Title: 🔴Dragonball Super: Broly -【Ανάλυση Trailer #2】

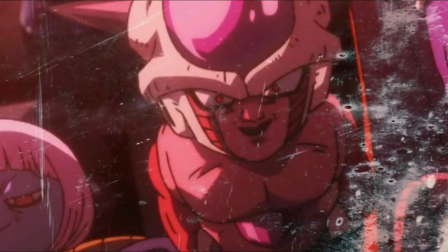Πάντως έχει υποθεί ότι είναι χρόνια στο Freeza Force, οπότε έχει ρε παιδί μια κοιότητα να το πούμε.
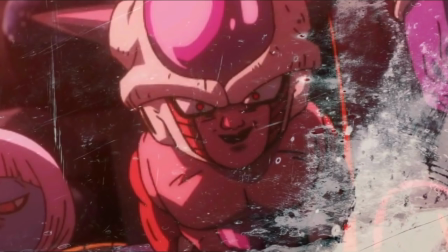Το ότι λέει ελεύθερα τη γνώμη, δηλαδή ένας βασικός στρατιώτης να πει του Freezer κάνεις λάθος, τον έχει σκοτώσει.
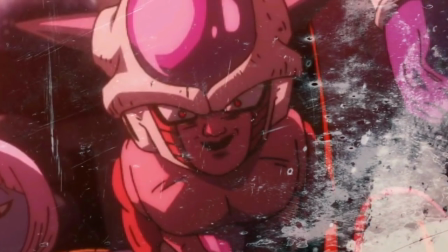Ναι. Εδώ δεν παίζει να γίνεται αυτό με την Blueberry Blue από ό,τι φαίνεται. Όχι. Θα το δούμε βέβαια και στην ταινία.
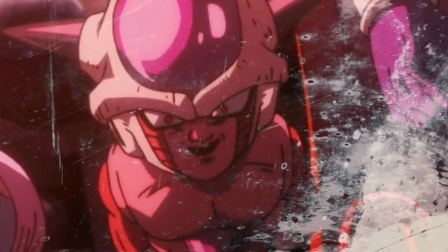Και τώρα θα το κάνω και λίγο πιο extreme. Άμα δεν είναι η νταντά του, είναι η μάνα του.
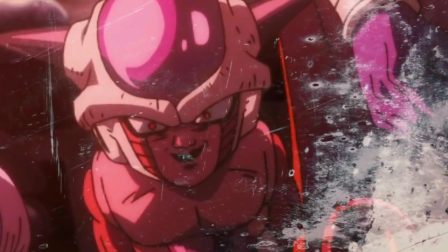Όχι Παναγία. Πάντω στην Destro. Ναι. Είπαμε πριν για το background, κοίτα εδώ πόσο όμορφο είναι το Spacey πίσω.
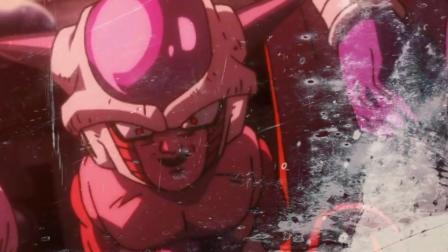Ναι, είναι εδώ. Λες και βλέπω ότι είναι από το Jump Force, χρόβο. Και ξέρεις γιατί δείχνει ωραίο εδώ.
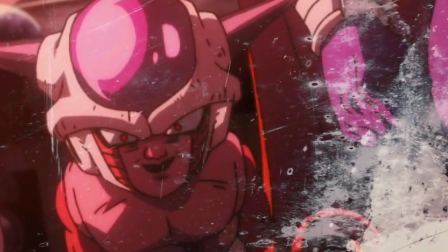Γιατί έχουν κάνει μια πολύ ωραία πονηριά. Έχουν πάρει το CG και το έχουν θολώσει. Ναι. Δεν μπορείς να δεις τη λεπτομέρεια και το πλεονέκτημα όταν δεν μπορείς να δεις τη λεπτομέρεια.
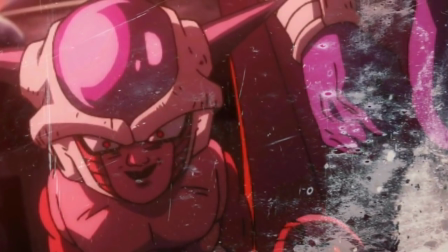Αυτό έχει το κακό το CG ή το 3D animation κόντρα στο 2D animation. Το 3D animation δείχνει υπερβολικά πραγματικό.
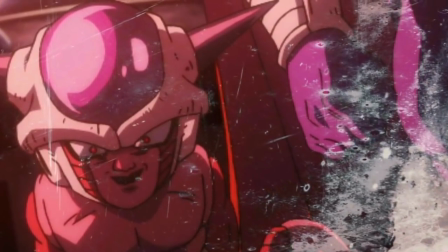Άρα πρέπει να βρεις τρόπο να κάνεις mask, να το κρύψεις. Και ο καλύτερος τρόπος είναι να το θολώσεις.
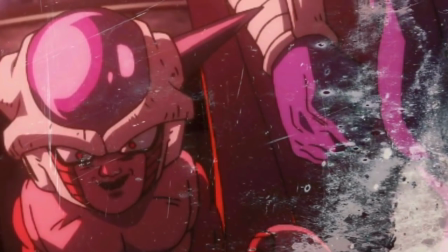Αυτή η ταινία από ό,τι έχουμε δει έχει, παίζει πολύ με χρώμα και πολύ με θολούρες. Τα κόλπα του Ναγκαμίνε από το Tournament of Power, θυμάσαι.
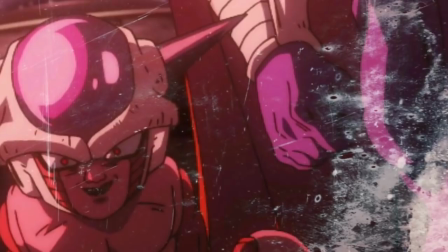Ναι. Το μισό Tournament of Power σώθηκε διότι ο Ναγκαμίνε αποφάσισε να βάλει το φίλτρο. Που έκρυβε ατέλειες.
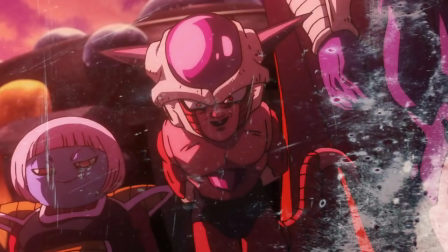Ναι. Συνεχίζουμε. Ο, ένας τρομακτικός ηγέτης.
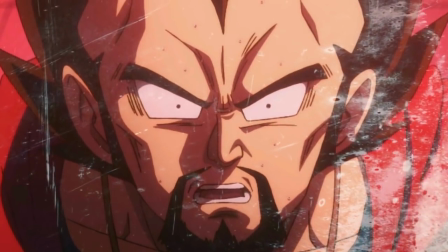Και εδώ έχουμε το πρώτο σοτ του Βασιλιά Βεντζίτα. Γεια, τρομαγμένος Οκτώμυρης.
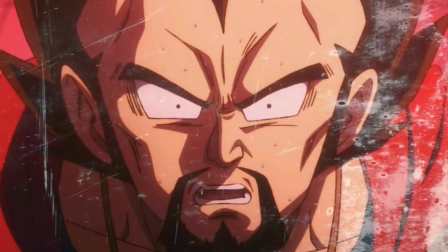Ναι. Νόμιζε ότι έλεγχε τον πλανήτη του εκεί πέρα ο καημένος βασιλιάς, ήταν πού να ξέρε.
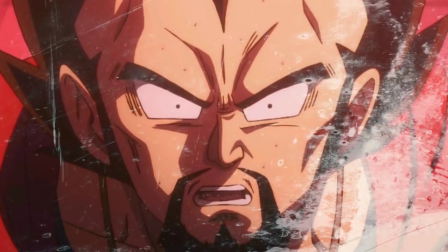Νομίζω γενικά κοίτα, στα τρέιλερ μας πετάνε μια σκηνή και μετά μας πετάνε μια άκυρη σκηνή έτσι
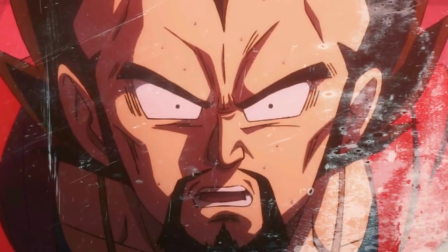για να μας τρελάνε ρε παιδί μου. Εδώ πιστεύω αυτή η σκηνή που τρελαίνει τον Βετζέτα και μετά σκύβει νομίζω είναι ακριβώς η ίδια σκηνή, δεν αλλάζει κάτι.
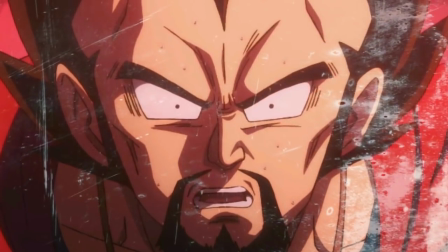Ναι. Εδώ πιστεύω ότι κάτι του λέει ο Freezer από ψηλά και από εκεί που η κάμερα κοίταγε τον Freezer από κάτω προς τα πάνω, τώρα κοιτάει από πάνω προς τα κάτω, είναι σαν ο Freezer να κοιτάει τον Βασιλιά Βεντζέτα και να ζουμάρει. Είναι σαν να του λέει γονάτισε, ρε.
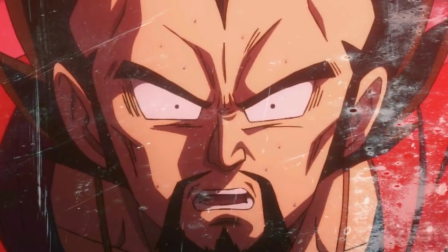Ναι. Πάντως, Ντέστρο, να πεις αυτό που μου είπες, ότι πιστεύεις ότι ο King Vegeta στην αρχή θα είναι λίγο έτσι
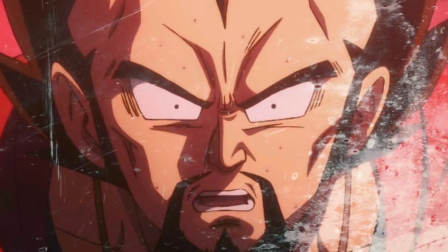αλλαζονικός μπροστά στον Freezer, επειδή έτσι είναι ο χαρακτήρας του λίγο και μετά ο Freezer κάτι θα κάνει επικίνδυνο και θα τρομάξει ο King Vegeta. Ναι, πώς θα το εξηγήσω. Προσγειώνεται ο βασιλιάς Κόλντ με τον Freezer.
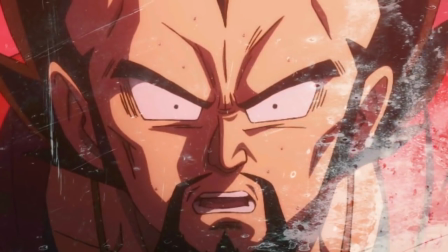Ο βασιλιάς Κόλντ ανακοινώνει στους Saiyans, αυτός είναι ο γιος μου. Όλοι οι Saiyans προφανώς, οκ, είμαστε υπόδουλοι του Κόλντ, αλλά ο Κόλντ πρέπει να τους έχει ψηλό στην άκρη, άρα να μην ασχολείται μαζί του, αλλά να είναι χαλαρή.
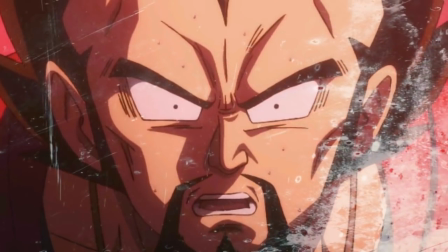Και να σκάει ο Freezer και να σκοτώνει επιτόπου έναν άντρα του, αλλά να τον σκοτώνει βάρβαρα, δηλαδή να τον τρυπάει με μια ακτίνα και να βλέπουμε αίματα μπροστά στο βασιλιά Βεντζέτα. Και εκείνη τη στιγμή ο Freezer να γελάει, να λέει την κλασική ατάκα του.
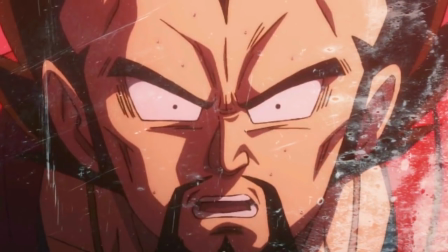Τώρα σας ελέγχω εγώ και φυσικά να εξηγήσουμε και κάτι άλλο.
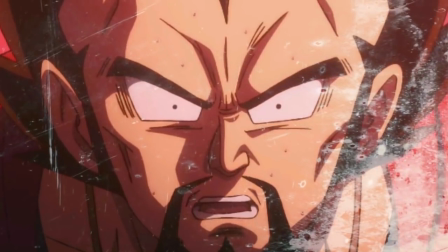Στα ιαπωνικά ο Freezer έχει ένα συγκεκριμένο τόνο που μιλάει.
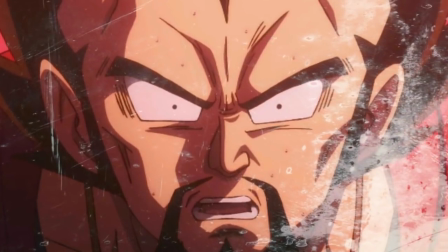Ο Freezer στα ιαπωνικά μιλάει πολύ ευγενικά και πολύ διπλωματικά μέχρι να τον τζαντήσεις.
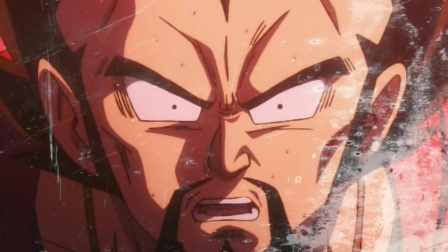Δηλαδή ο Freezer όταν
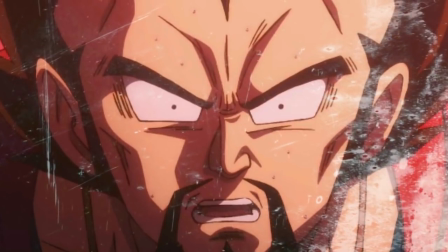σε όλο το Namek Saga μίλαγε διπλωματικά, μίλαγε σε όλους, χρησιμοποιούσε honorifics, δηλαδή τους έλεγε σαν, ξέρεις, που είναι λίγο πιο ευγενικό.
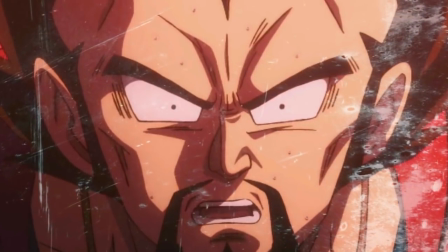Στην Ιαπωνία όταν μιλάς σε κάποιον με το όνομά του χωρίς να έχεις βάλει κάτι δίπλα, τον ξέρεις πολύ καλά.
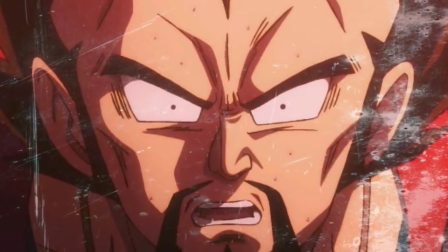Όταν χρησιμοποιείς όμως honorifics όπως σαν, κουν κτλ, δείχνεις μία μορφή ευγένειας προς αυτό το άτομο. Και μετά τον βλέπουμε ότι τα σπάει όλα, αφήνει όλα τα honorifics, αρχίζει και βρίζει τον Goku.
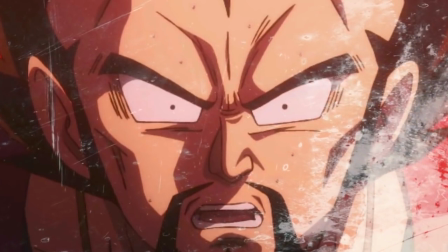Και εδώ θα πω και το πρώτο μου παράπονο. Προφανώς ξέρεις ποιο είναι το παράπονο μου. Yeah.
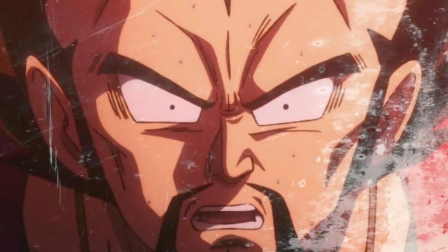Το σχέδιο είναι υπερβολικά. Πώς να το εξηγήσω στα ελληνικά, δεν μου έρχεται η λέξη.
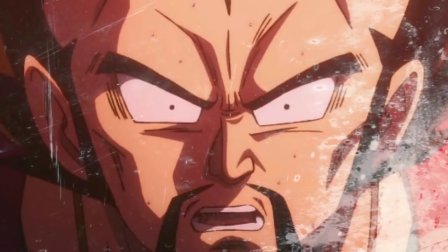Απλά περιέγραψε την εικόνα που βλέπεις. Ναι. Ένα όνομα είναι πιο μικρό από το άλλο, μικρό στόμα.
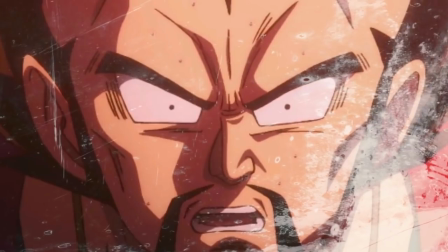Η εικόνα δεν έχει βάθος.
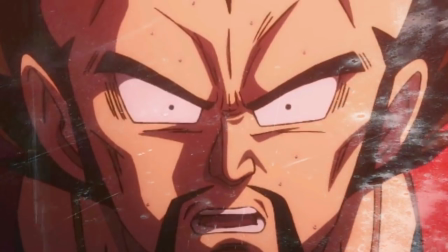Καταλαβαίνω ότι το ελάχιστο shading, η ελάχιστη σκιαγράφηση βοηθάει στο να έχουμε πιο εκφραστικούς χαρακτήρες.